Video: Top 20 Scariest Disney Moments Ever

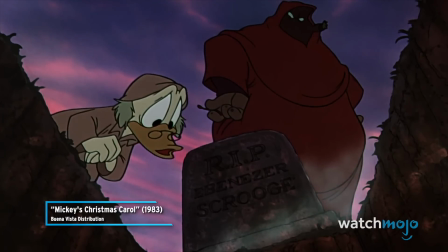0s Spirit, whose lonely grave is this?
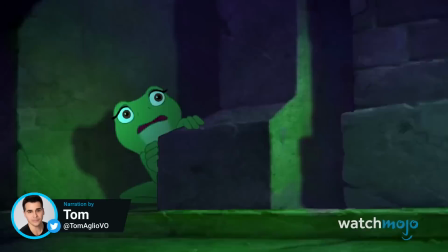5s
Welcome to Watch Mojo, and today we're counting down our picks for the top 20 scariest Disney moments.
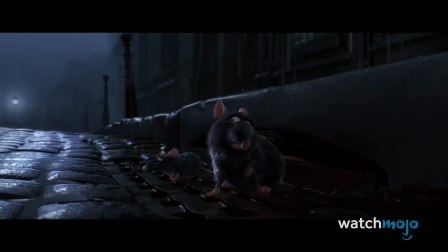10s We're here.
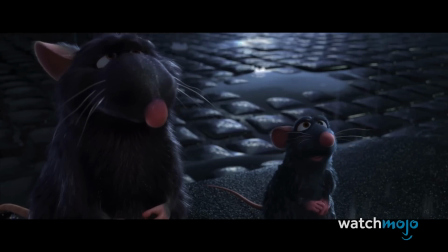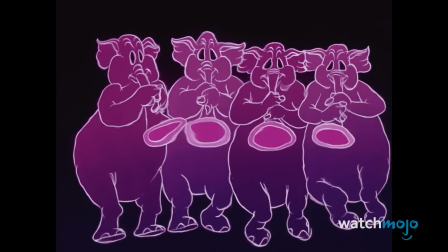19s
For this list, we'll be looking at the most unsettling scenes throughout the Mouse House's filmography.
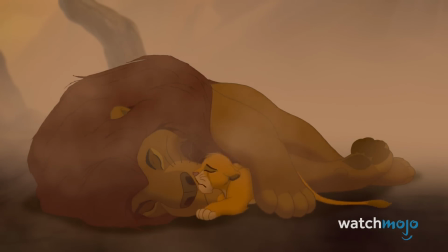24s
We'll also be including Pixar entries as well. Did any of these scenes give you nightmares as a kid?
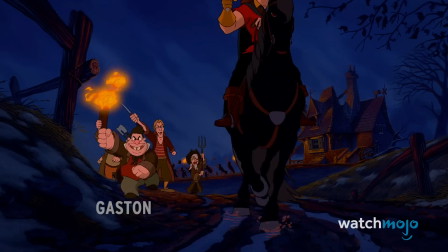29s
Let us know in the comments below. Number 20, Gaston stabs Beast, Beauty and the Beast.
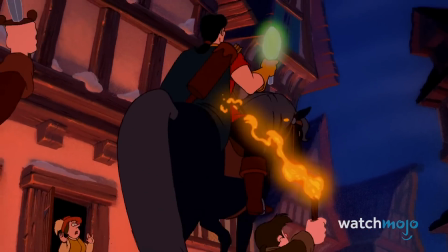36s
The climax of this classic Disney tale really goes hard in the final act.
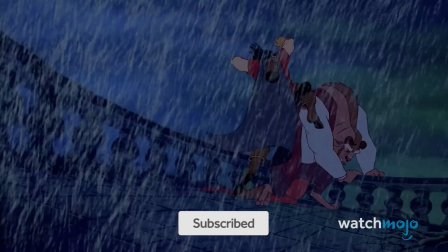40s
After a mob assembles to take out the Beast, they arrive at his castle with an unsettling song and an eerie thunderstorm.
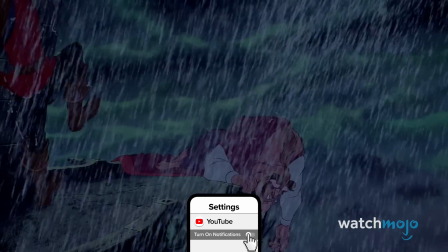46s
It builds up to a point where their leader Gaston takes on the prince.
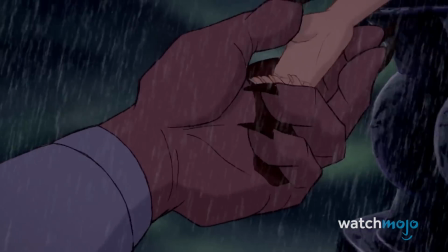49s
Just when it looked like the Beast triumphed and he reunites with Belle, Gaston plunges a hidden knife into the hero's side.
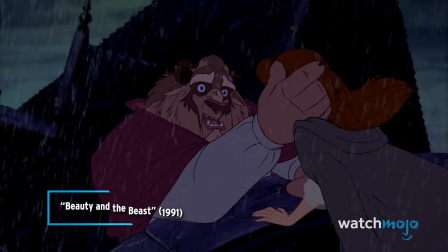55s You came back.
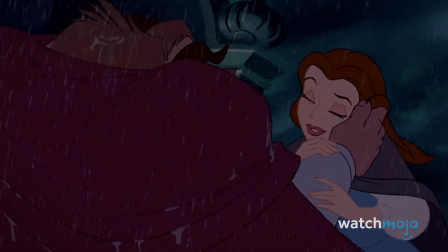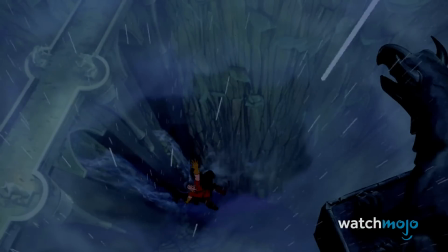64s
This shocking act is immediately followed by the sight of the villain karmically falling to his doom.
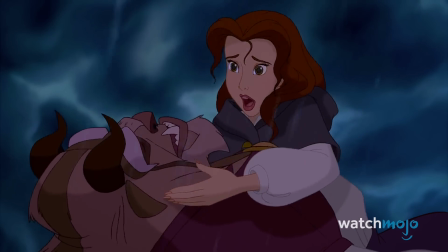69s
The 1-2 punch of the deaths of two major characters was extremely grim. Although a spell luckily brings him back to life, that doesn't make this scene any less traumatic.
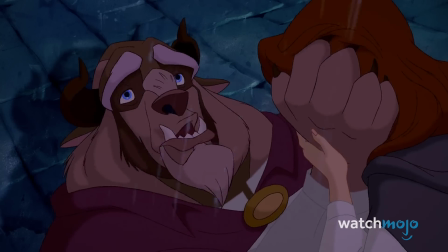77s At least I got to see you one last time.
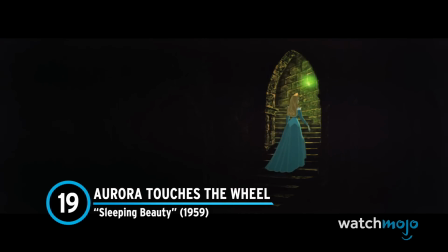84s
Number 19, Aurora touches the wheel, Sleeping Beauty. If we're being honest, Maleficent is plenty scary by herself, but she showed us how frighteningly cruel she could be to other people in an unforgettable scene.
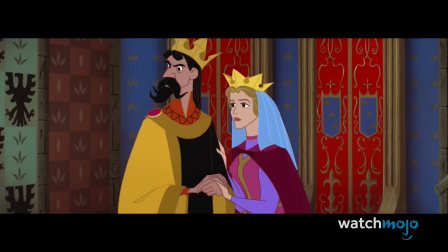96s
Maleficent's big plan requires Princess Aurora to touch a spindle that will spell certain doom.
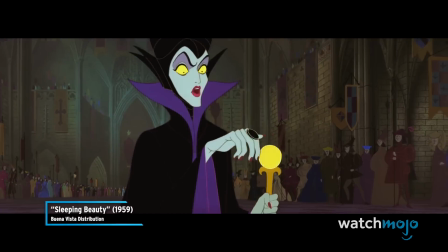101s Before the sun sets on her 16th birthday,
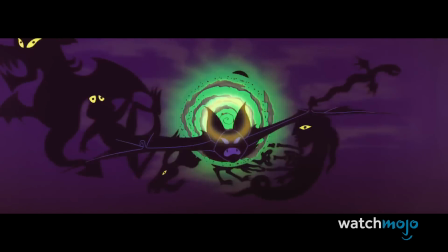105s she shall prick her finger on the spindle of a spinning wheel and die.
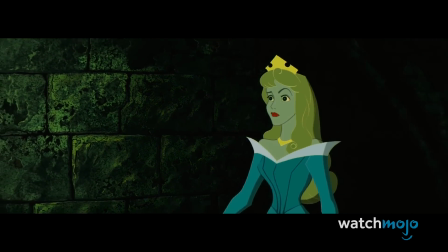111s
So, the villain puts the royal into an eerie trance that forces her to walk towards her demise with a blank expression.
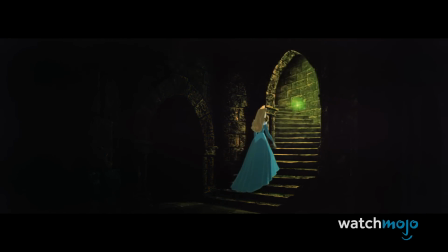117s
The tension works magnificently thanks to the protracted pace, the foreboding music, and the otherworldly green light that emanates throughout the scene. And Aurora's trance face is downright disturbing.
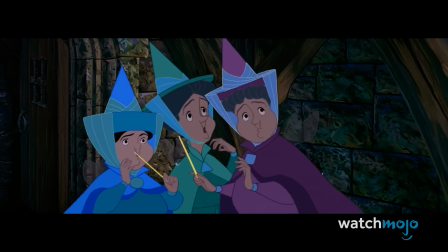128s
As if all that wasn't scary enough, the sight of Aurora on the floor after she pricks her finger puts a disturbing button on the end of the sequence.
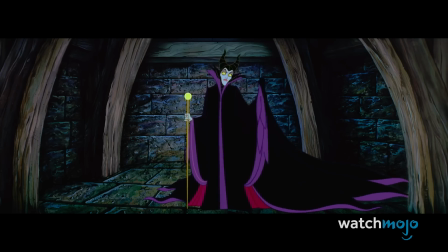135s Well, here's your precious princess.
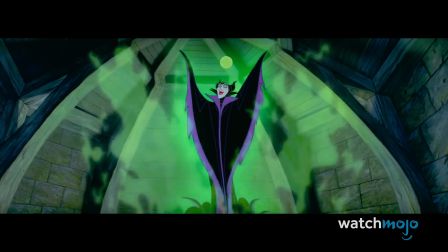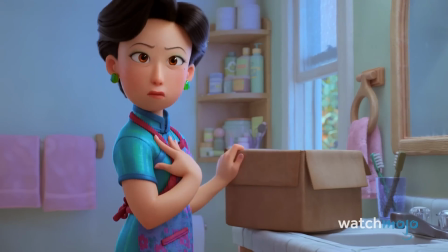145s
Number 18, May's Nightmare, Turning Red. Released to Disney+, Turning Red received praise for its mature themes aimed towards female puberty and adolescence.
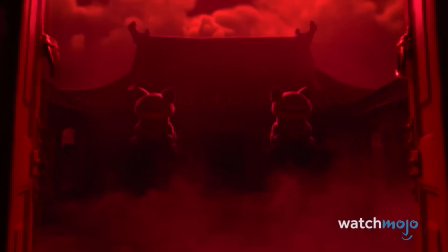153s
Of course, it also found time to scare the pants off us. The most striking scene comes when protagonist May has a nightmare.
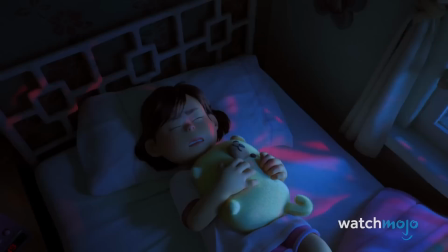160s
While it's gorgeously animated, it's also very messed up.
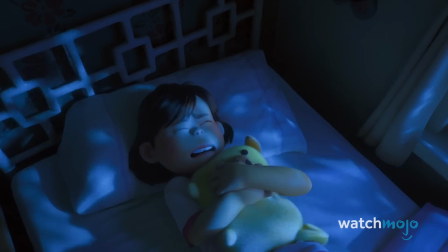171s
The sequence features tons of disturbing imagery that wouldn't be out of place in a David Lynch movie.
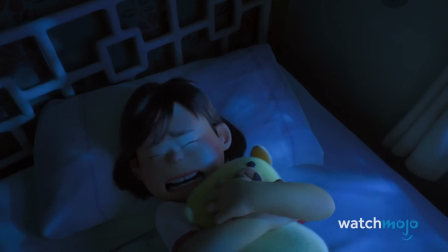176s
We still can't decide if the flopping fishmen or flowers with human faces were more disturbing.
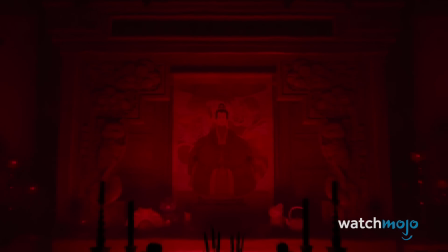181s
The music, creepy red lighting, and quick editing certainly don't help either. Leave it to Pixar to simultaneously impress and disturb us.
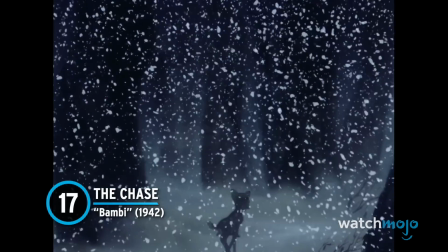191s
Number 17, The Chase, Bambi. Is there a movie more traumatizing than Bambi?
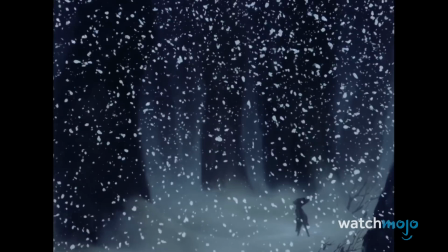197s
It has long been notorious for being sad and difficult to watch, and it's thanks to scenes like this.
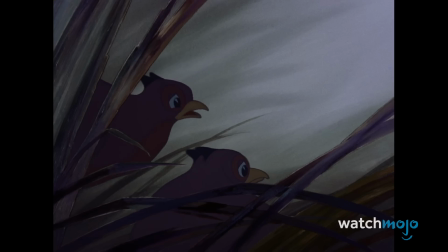201s
Its scariest sequence begins when Man shoots an adorable little pheasant that drops dead to the ground right in front of the other forest creatures.
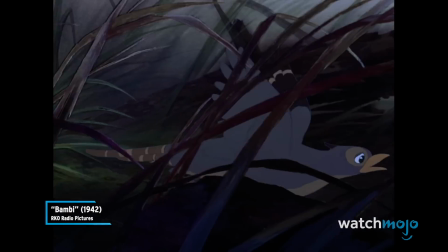208s I can't stand it any longer!
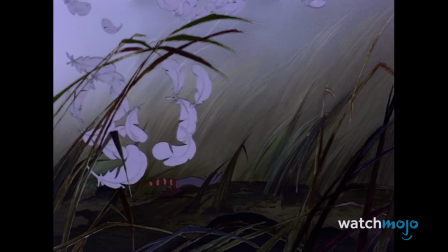216s
This in turn results in a scary chase through the forest as the animals run and dodge Man's bullets.
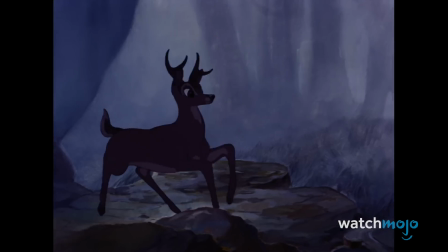221s
The sounds of growling, the sight of barking dogs hungry to attack, and the danger for the deer are all really intense.
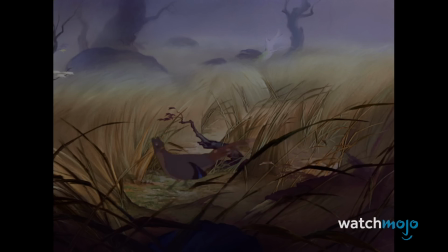228s
It's a great scene that escalates the tension and danger as it goes, and it lets viewers experience the terror of being hunted.
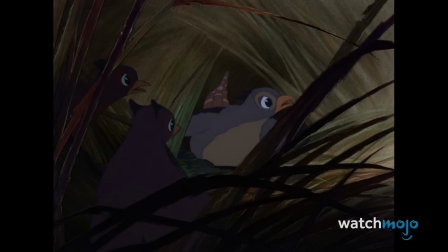234s
It's not an experience we particularly enjoy.
He's coming. Hush. Be quiet.
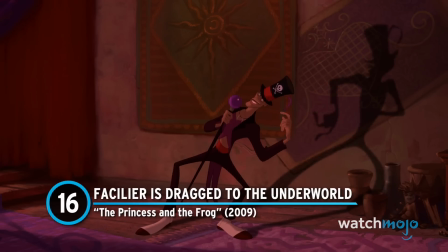242s He's coming closer.
Number 16. Facilier is dragged into the underworld, The Princess and the Frog.